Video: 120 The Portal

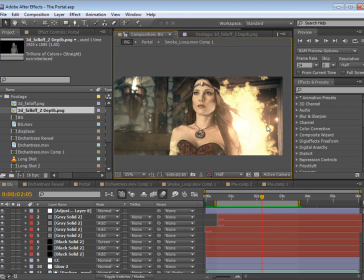[0:00]
Hey, what's up? Andrew Kramer here for VideoCopilot.net, and welcome to another very exciting tutorial for After Effects. So, today, we're going to be creating this fantastic portal effect, and I know what you're thinking.
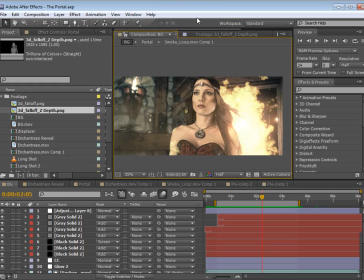[0:14]
You're thinking, I just clicked on a link that showed a blue portal, and here we are, and now it's orange. Am I in some kind of alternate reality? What's happening? Well, first of all, take it easy. We're just deviating a little bit. We're going to make it orange, but you can change it to whatever color you want.
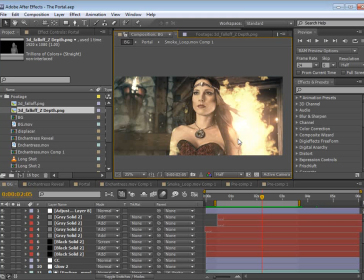[0:31]
In fact, you can make the portal look like anything you want. So please, check this tutorial out. We're going to show you a lot of different ideas, and hopefully you guys can make some cool portals. I mean, look, portals are like the coolest thing ever. They would solve a million problems.
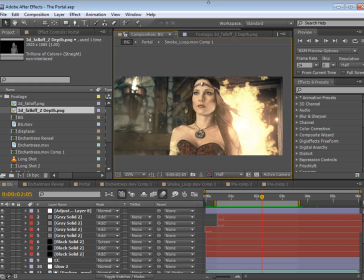[0:47]
No more mail, no more driving, no more, waiting at school after soccer practice for your parents to pick you up and it's pouring rain. I mean, bam, you're just home watching The Simpsons, whatever it is. So let me show you what we're going to be creating. A little bit of background information.
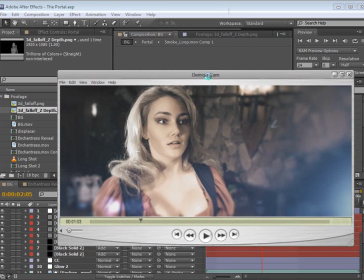[1:04]
We created a little promo video called Demon Cam. So let's take a look.
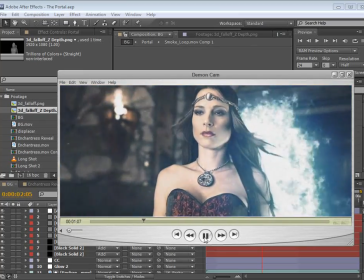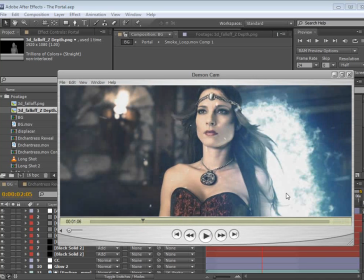[1:18]
And basically, this portal opens up, and this enchantress comes out, and it's this crazy shenanigans,
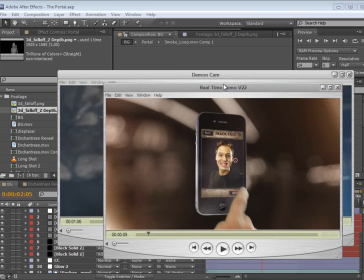[1:24]
all for an iPhone app that Video Copilot created that I'm going to plug right now. And basically, it's an iPhone app that allows you to videotape yourself and then create like a demon face warp.
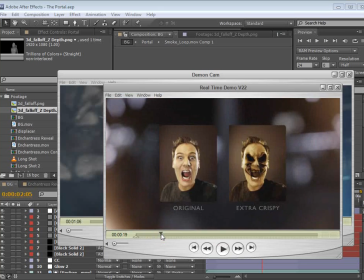[1:38]
So, bam, it's got sound effects, and it does like motion tracking inside your iPhone.
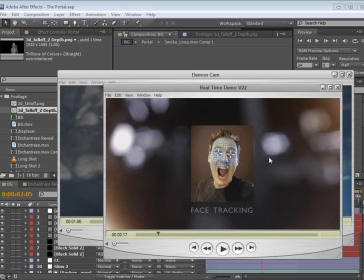[1:46]
Or hopefully we'll be able to port it to Android in the future. So if you want to check out the film, go to demoncam.com.
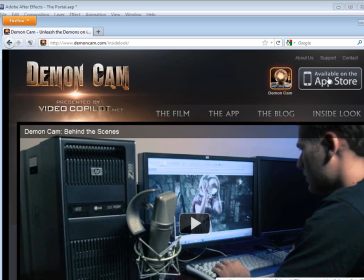[1:53]
You can watch the film. You can check out the app. You can buy the app on the App Store. And of course, check out the inside look or the behind the scenes video. We posted it on the site, but it's got a lot of great information. We take you behind the scenes and show you all the different things that went into creating this little film.
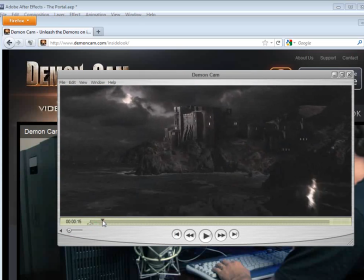[2:10]
And, there's just a lot of different visual effects shots and things that hopefully we're going to be going over in tutorial style over the next few weeks.
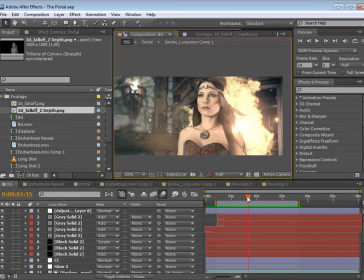[2:21]
Let's jump back over into After Effects, and let me show you this other example.
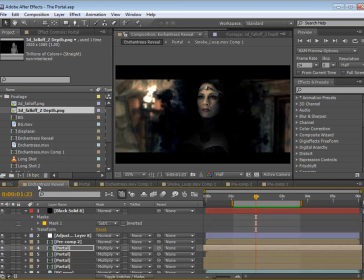[2:26]
We're going to go a little bit more advanced at the end of the tutorial and take a look at this this example. So let's take a look at like a little slower here. Here we go.
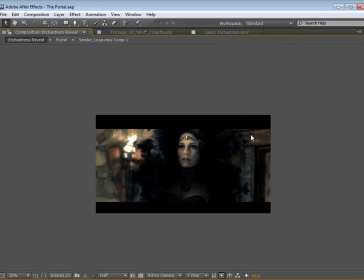[2:37]
You ready? Here we
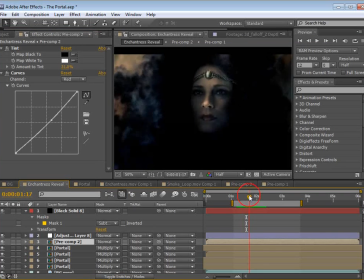[2:43]
go. So if we look closely, we can see that her nose comes through, and then the rest of her face, and then her neck, and then her body. So it has this really cool three-dimensional quality as she comes through another dimension. That's pretty deep, I mean, if you think about it, so don't.
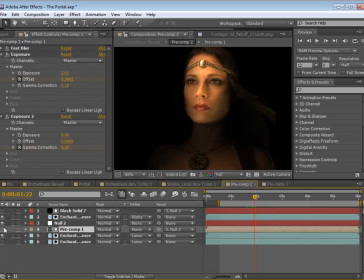[3:02]
But basically what we're doing is we're using a 3D depth pass,
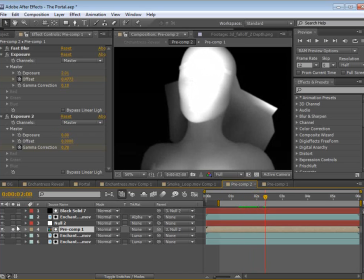[3:07]
and we're using that as sort of a reveal mask so that when she comes through,
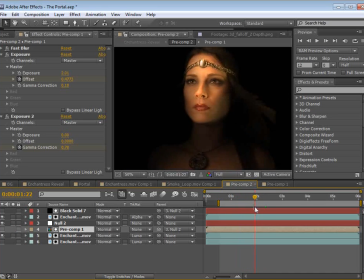[3:14]
it looks like her face comes through first, and just looks a little bit more realistic. So we're going to get into that and a bunch of other cool things. So now, if you're new to After Effects, please check out the basic training.
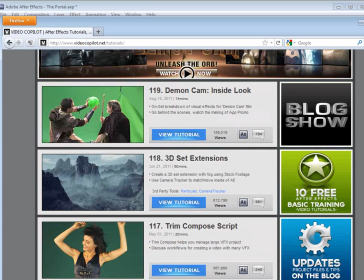[3:27]
It's free. It's 10 tutorials. Check it out. All right, let's go and get started.
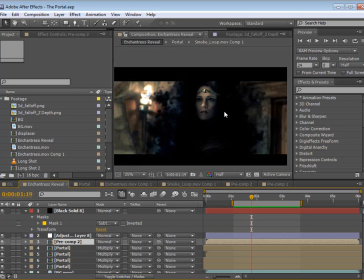[3:31]
Now, which one should we create first? We could do this one, a little friendlier.
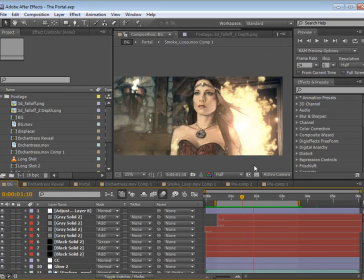[3:37]
She comes out. Hey, I brought board games. A little happier.
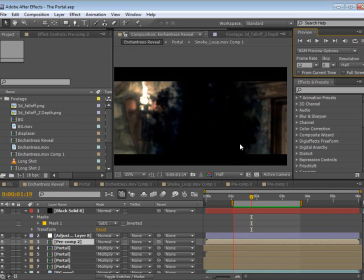[3:41]
Or we can do this one where she comes out and time to die. And I'm thinking, what happened to your sister with Scrabble and Monopoly?
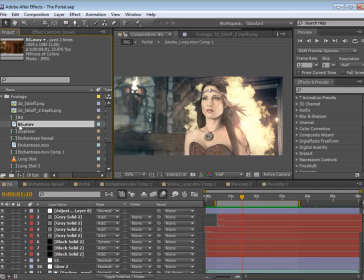[3:53]
Let's do the happy one. How about it? So first, let's take the background video and we'll drop that onto a new comp.
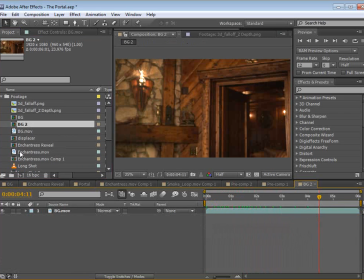[4:00]
And basically, we've got some fire burning. And then we have the enchantress, and we'll put that right on top.